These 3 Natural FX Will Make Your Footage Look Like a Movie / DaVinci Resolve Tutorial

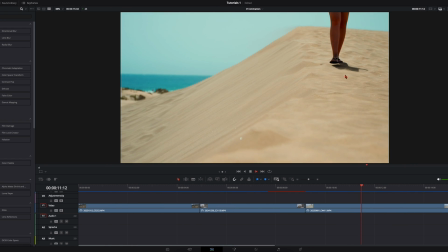4:01 So you can see this is just a basic clip my girlfriend walking into the sand here and we want to add some heat haze in here to underline the heat in the desert.
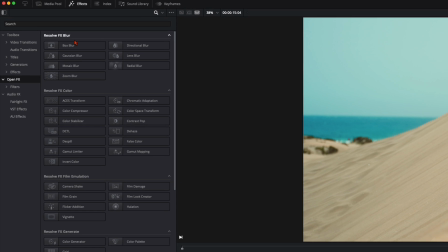4:11 For that effect we can stay here in the edit page on the left side here on effects you can open up here the effects tab and on open effects
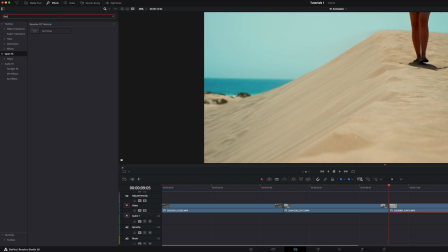4:20 search for fast noise and drag it onto your clip
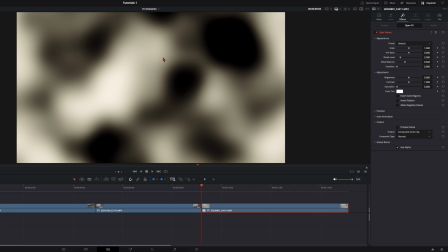4:24 so this is what the fast noise looks like it's just some black and white wobbly thing something like that looks very weird but this is the fast noise and we can play a lot around with that so it's it's pretty cool
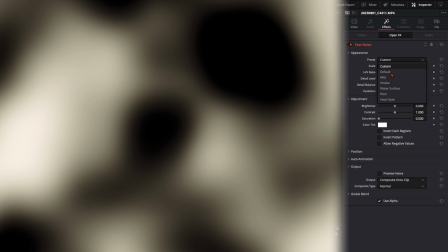4:39 effect here on presets you've already got the heat haze preset but
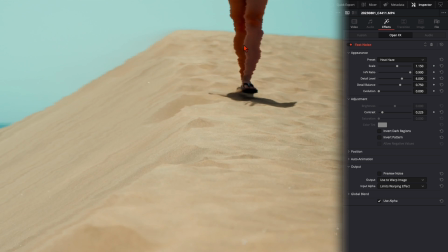4:44 that doesn't look so good so in my opinion it's way too too hard and too edgy and i don't like it so we adjust it a little bit more so it looks more engaging so for my liking i increase here the scale so it's not that small tv glitch thing
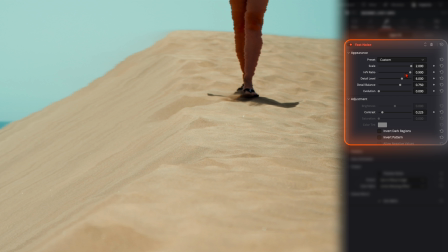5:03 so we push it up the hv ratio i put it a little bit down so it gets way softer here on the edges the detail level i increase it a little bit and detail balance also and now it's just playing the clip and watching it back and in my opinion it's a bit too much so
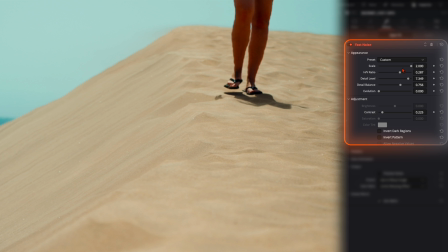5:22 just leave all these settings up here somewhere around here and just play around with the contrast so when you think the effect is too hard just decrease the contrast so the overall effect is way smoother play it back and
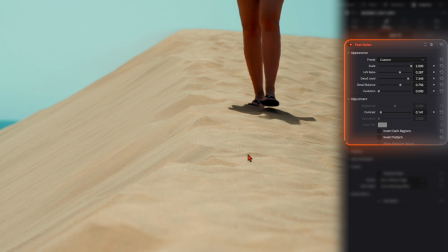5:37 in my opinion this looks very good so when we see before and after this
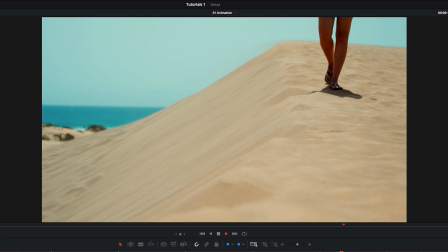5:42 is without the fast noise it's just the clip playing like that and with the fast noise on we have this this wobbling and you can almost feel the heat of of the desert here in
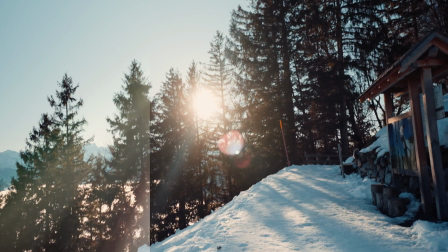5:56 in this clip so these are three natural effects are very easy to do but makes your videos way more cinematic with that That said,
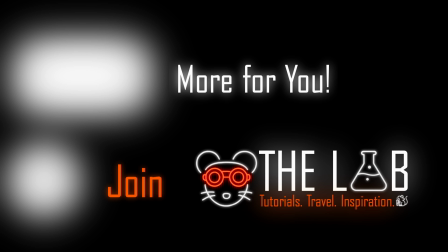6:04 have fun creating and see you in the next one.